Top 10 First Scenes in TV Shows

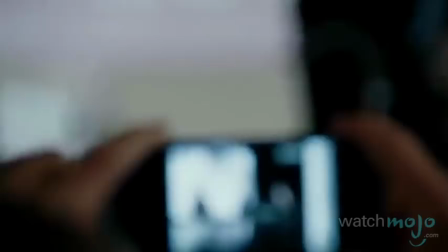(4:14) That's my answer.
Finally, Will unleashes a 3-minute monologue on why America isn't all it's cracked up to be.
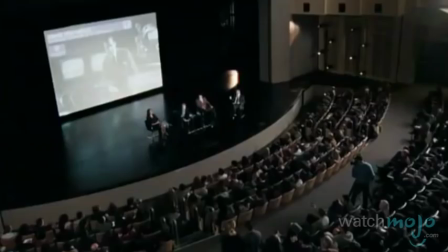(4:20) We lead the world in only 3 categories: number of incarcerated citizens per capita,
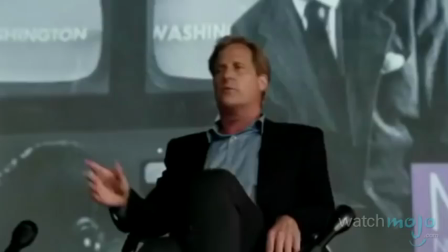(4:25) number of adults who believe angels are real, and defense spending, where we spend more than the next 26 countries combined.
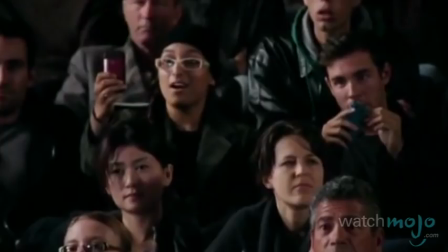(4:31)
Deep down, we all know America isn't perfect. And Will relentlessly dishes out all the things other journalists would be too afraid to say.
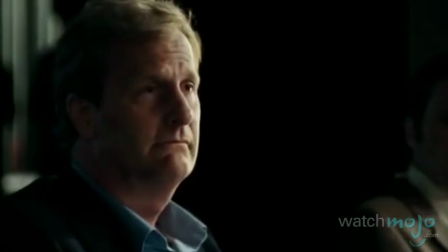(4:40)
The impact of this masterfully written scene alone was enough to earn Jeff Daniels an Emmy.
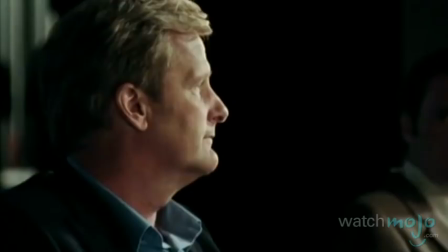(4:46) First step in solving any problem is recognizing there is one. America is not the greatest country in the world anymore.
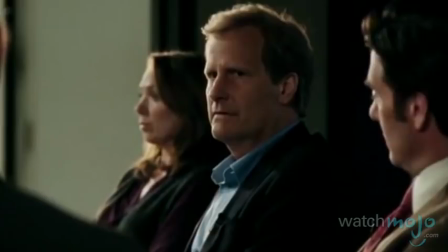(4:58) Number 6, Laura Palmer's Body
is Discovered, Enough?
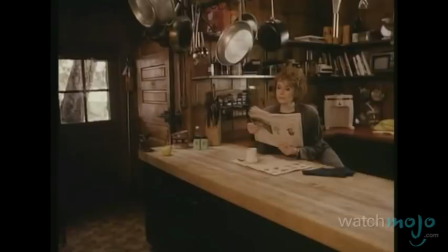(5:04)
Twin Peaks.
Gone fishing.
Nowadays, audiences are used to most television episodes feeling like mini-movies.
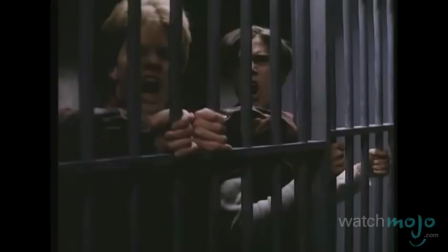(5:13)
In the early 90s, however, there was a clear distinction between movie drama and TV drama.
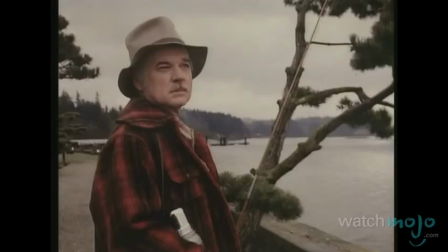(5:21)
Director David Lynch defied that distinction by bringing a genuine cinematic tone to the pilot of Twin Peaks.
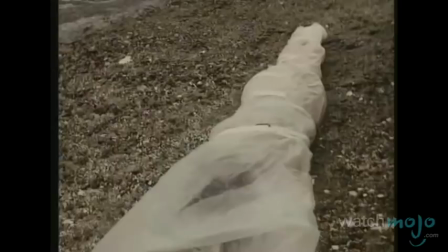(5:27)
The first scene immerses the audience in a filmic world as a fisherman discovers Laura Palmer's dead body.
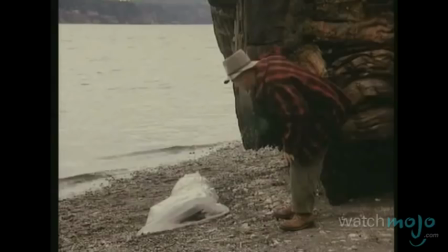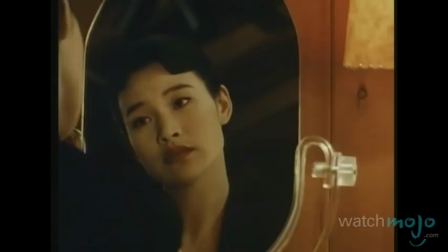(5:41)
The alluring atmosphere, music, and cinematography prepare us for a grand experience unlike anything we've ever seen on television.
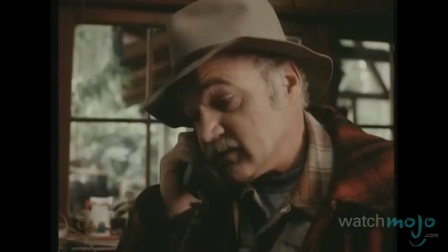(5:49) Lucy, this is Pete Martell. Lucy, put Harry on the horn.
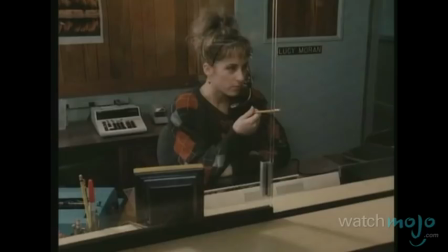(5:54) Sheriff, it's Pete Martell up at the mill. I'm gonna transfer to the phone on the table by the red chair.
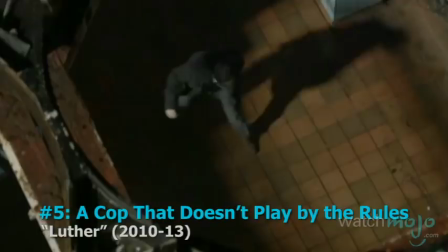(6:01) The red chair against the wall.
Number 5. A cop that doesn't play by the rules, Luther.
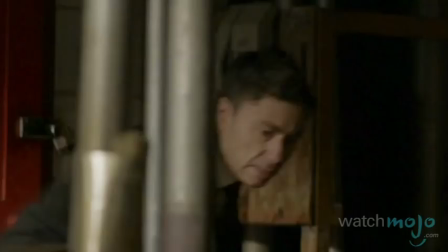(6:10)
Filmed from mesmerizing angles and set to a heart-pounding score,
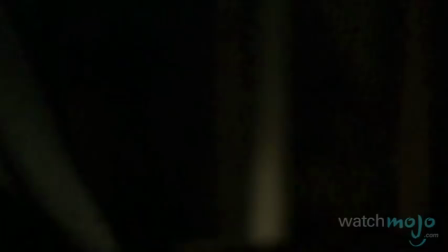(6:14)
this scene drops us right into the middle of an intense chase as DCI John Luther pursues a serial killer named Henry Madsen.
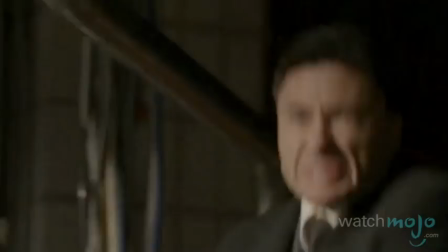(6:26)
The chase takes them to the top of a building under construction. On a catwalk, the two have a standoff that leaves Henry dangling over a deep drop.
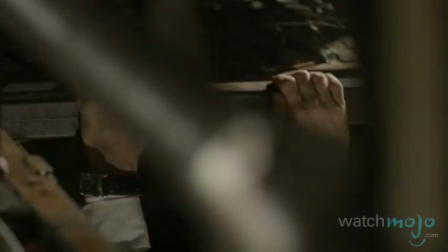(6:35) You're gonna fall, Henry! Oh, God!
Luther uses this opportunity to interrogate the killer.
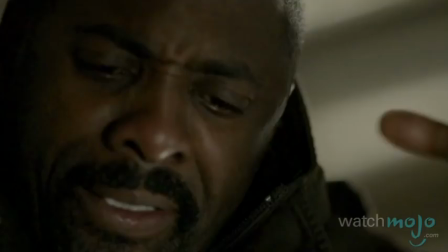(6:41)
While he gets his answer and the victim is found alive, Luther still elects himself Henry's judge, jury, and executioner.
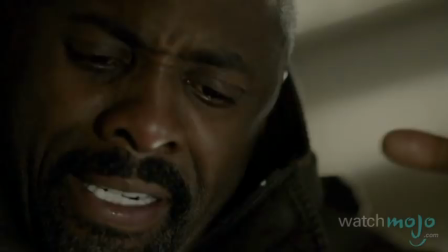(6:49) Test! Please!
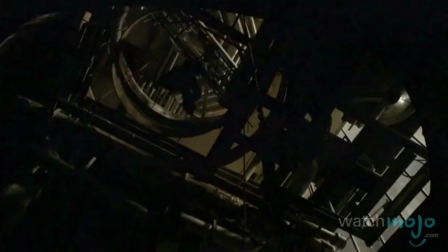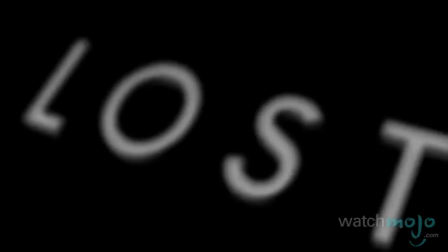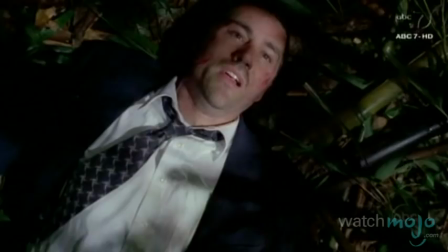(7:04)
Four, plane crash, Lost. The first episode of Lost is like the Titanic of TV pilots.
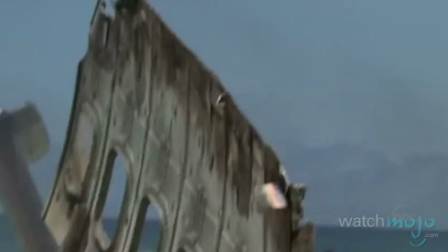(7:12)
It was the most expensive pilot ever made, and nobody knew what to expect.
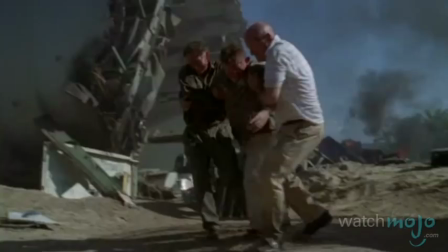(7:21)
J.J. Abrams proved from the opening shot, though, that this was a worthwhile investment guaranteed to suck viewers in.
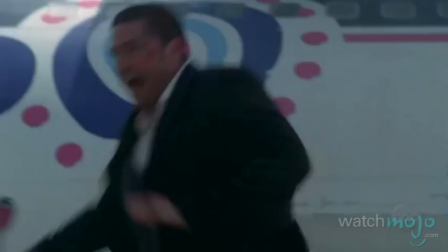(7:33)
Lost plays its best hand up front as a group of survivors flee from an exceptionally filmed plane crash.
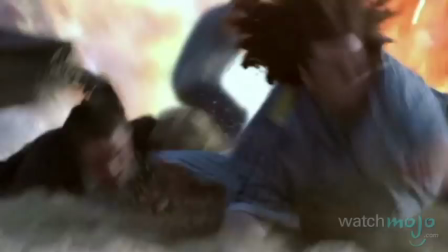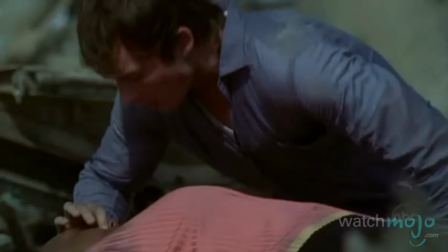(7:46)
You don't know who these people are, what happened to them, or where they are now, but the opening leaves you desperately wanting to find out more.
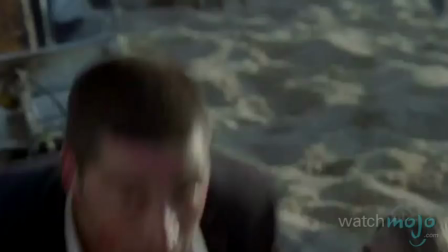(7:54) Hey, you! Come here! I need you to get this woman away from these fumes.
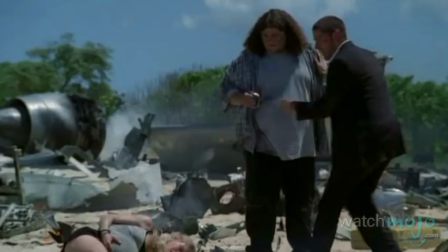(7:59) Take her over there. Stay with her. If her contractions occur any closer than 3 minutes apart, call out for me.
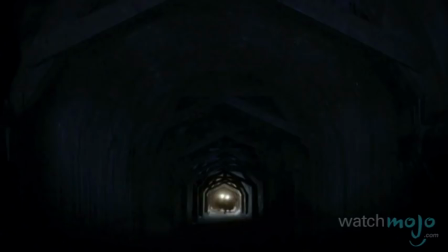(8:04) Oh, you gotta be kidding me. Right back, okay?
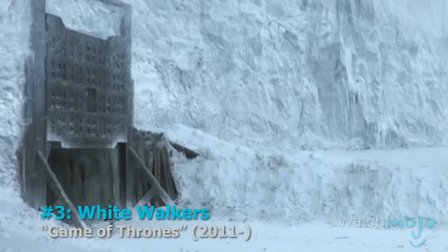(8:09)
Number 3. White Walkers, Game of Thrones.
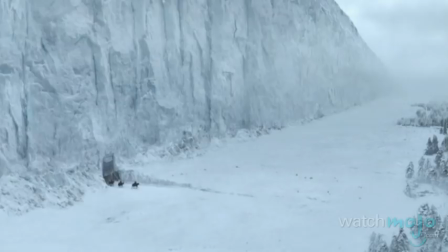(8:17)
Speaking of risky pilots, nobody was sure if HBO could do justice to George R.R.